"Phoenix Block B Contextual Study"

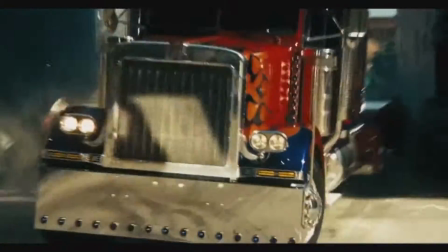What is editing?
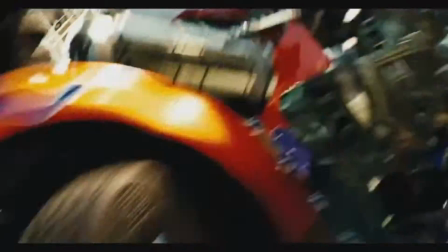Editing is the process of placing together segments of footage, special effects, and sound in the post-production.
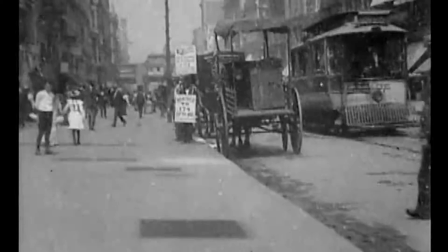The first films were just long, static shots.
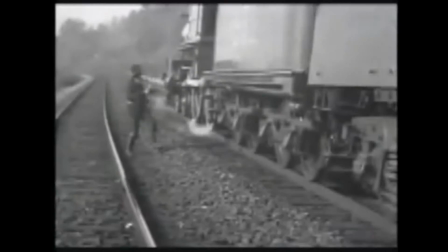It wasn't until films like The Great Train Robbery where aspects important to films were first implemented.
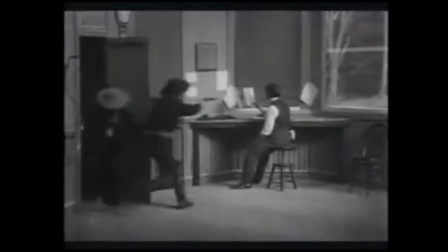It had things like showing characters with the camera placed at various distances,
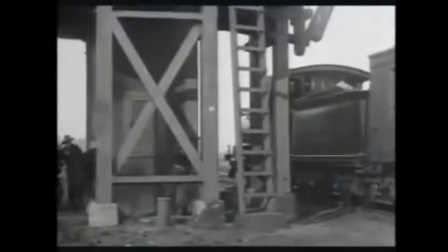and had shots edited together to establish context and continuity for the audience.
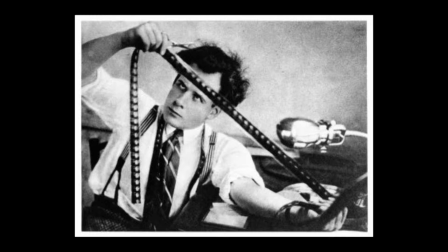Back then, editing was done when film was physically cut and pasted together. Today, most films are edited digitally on software like Adobe Premiere.
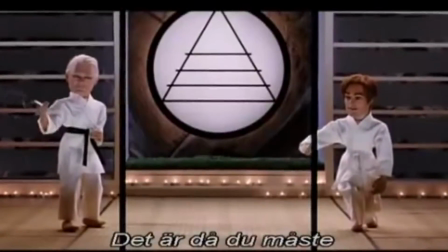There are many different types of editing, like montage editing, which shows a passage of time.
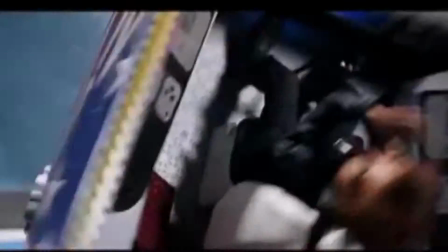It can be engaging and inspiring, or just cheesy.
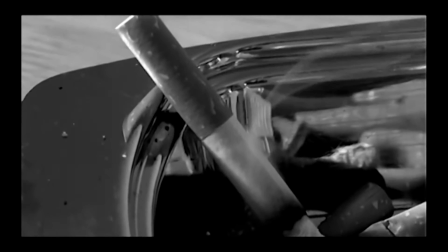Soviet montages are slightly different, as described by Sergei Einstein,
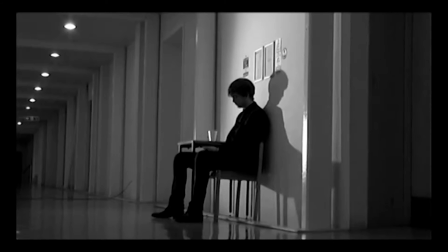an idea that arises from a collision of independent shots.
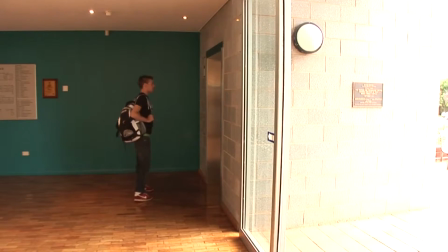In-camera editing is quick because it saves editing time in post-production,
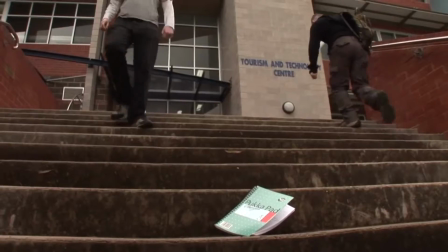but can take a lot of planning because of all the shots that have to be filmed in the right order, which can be time-consuming.
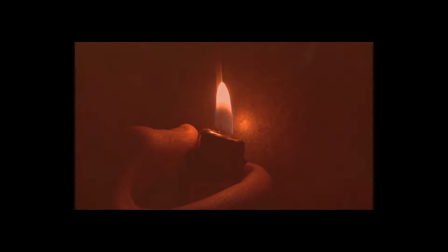Experimental editing is an alternative to seamless editing and was used by early surrealist
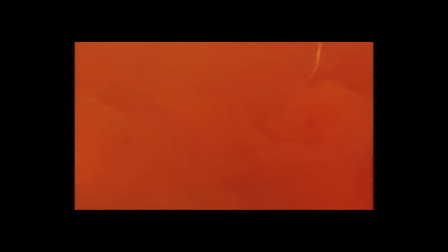filmmakers who wanted to make a carefree and nonconformist type of film. Most of them are not narrative, so you don't need to try and make sense out of them.
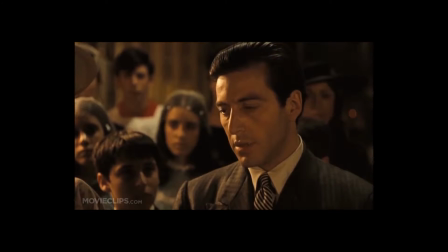Parallel editing is great for showing more than one thing happening in different locations.
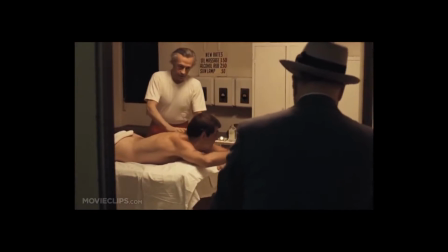It's also known as cross-cutting.
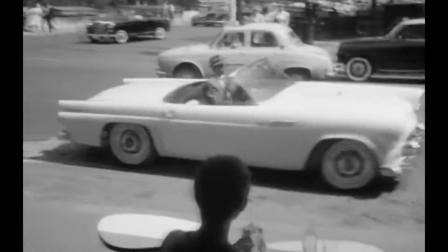French New Wave editing happened in the late 1950s to the 1960s by people who were opposed to
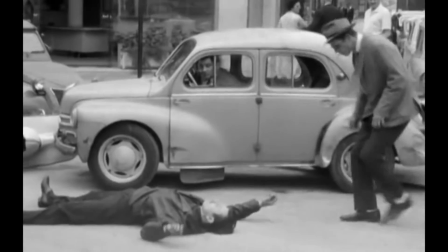traditions and wanted to make new films that were about social and political issues at the time.
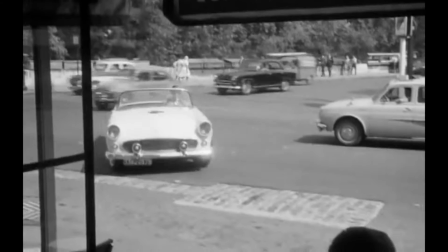French New Waves also had a low budget and focused a lot on mise-en-scène,
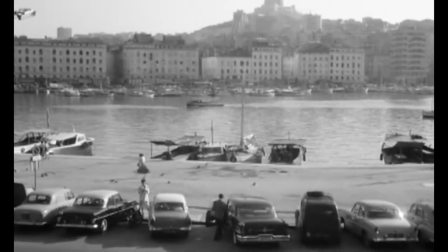and they were filmed in black and white and always used natural lighting.
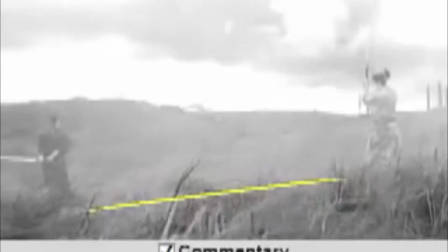But classic Hollywood editing began to gain popularity in the 1920s.
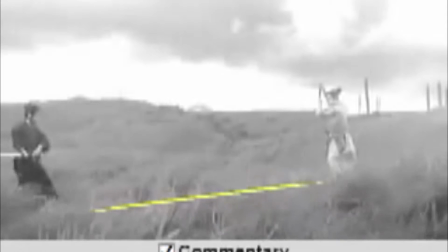One of its traits were the 180-degree rule, where the camera can only move 180 degrees.
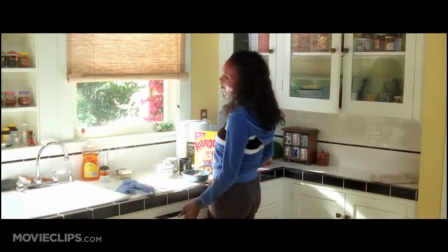The camera also needed to be kept eye level. Also in the classic Hollywood editing technique were the shot reverse shot, which is where a character is looking at somebody or something that can either be on or off screen.
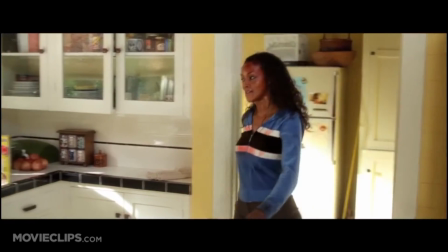The camera is first facing them, then what they're looking at, then back at them again.
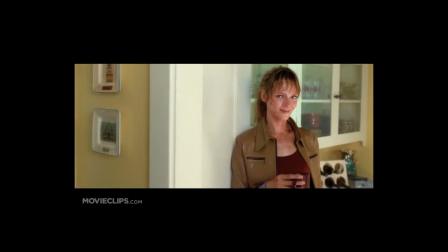It can go on for quite some time. There are lots of transitions that can be used in film editing.
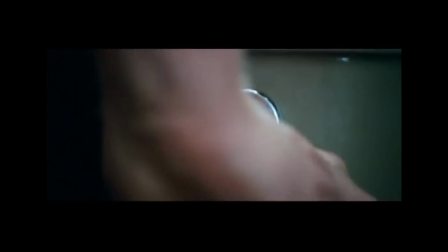The most basic is the straight cut. Jump cuts are a style choice of the editor, and can use the straight cut a lot.
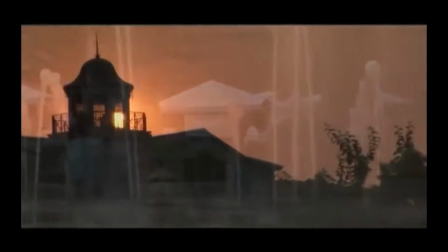But another type of transition is the dissolve, where the visibility of a picture is gradually changed into another.
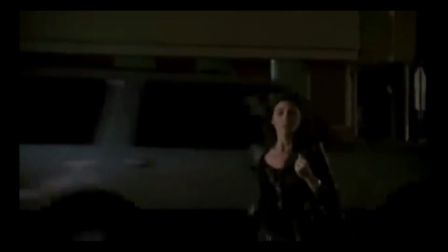Similar to dissolve is the fade in/out,
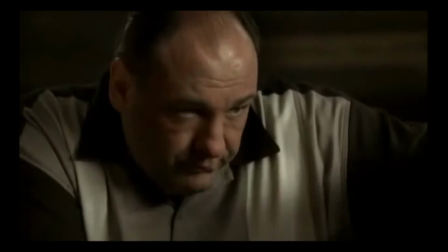where the picture gradually turns into a different colour, which is often fading to black.
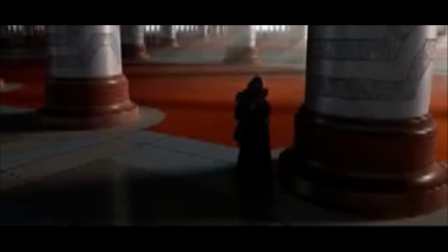The wipe transition replaces one shot with another by travelling into the frame from the side of the screen.
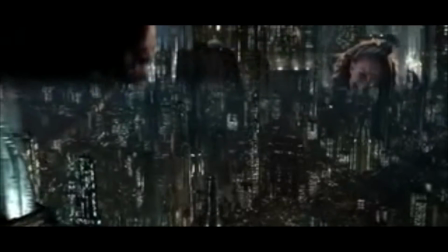If it comes from two sides of the screen, it's called the barn door wipe.
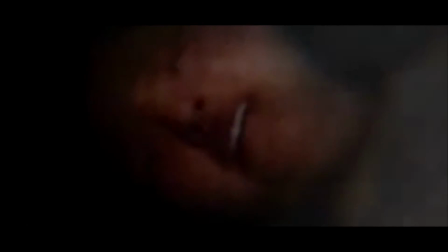The ISIS wipe is similar, coming from the centre of the frame.
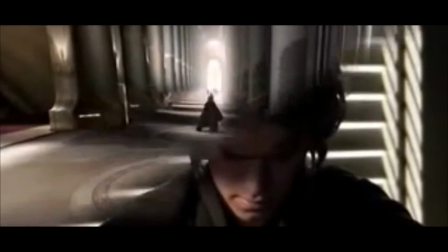You'll find quite a lot of wipe transitions in Star Wars. Another type of transition is morphing.
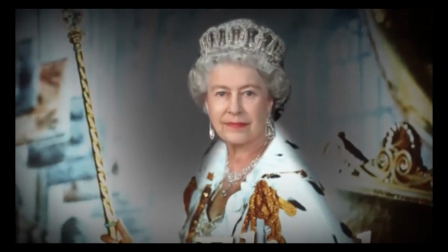It's where an image or shape morphs into another through seamless transition.
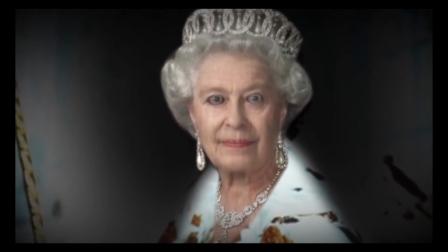It's often used to show a person turning into somebody or something else.
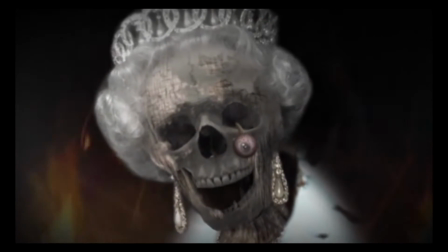Recently, computer software has helped to make morphing transitions look more realistic.
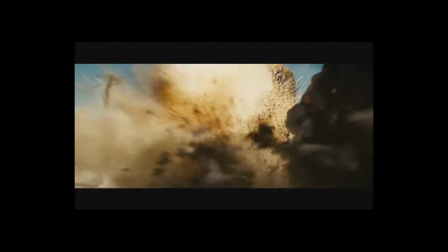Editing is done to determine a film's plot, how much information is in it,
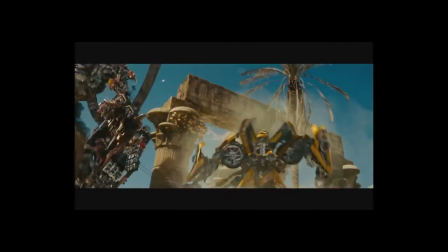how the audience feels about the characters and what's happening to them, and how they experience the pace of it all.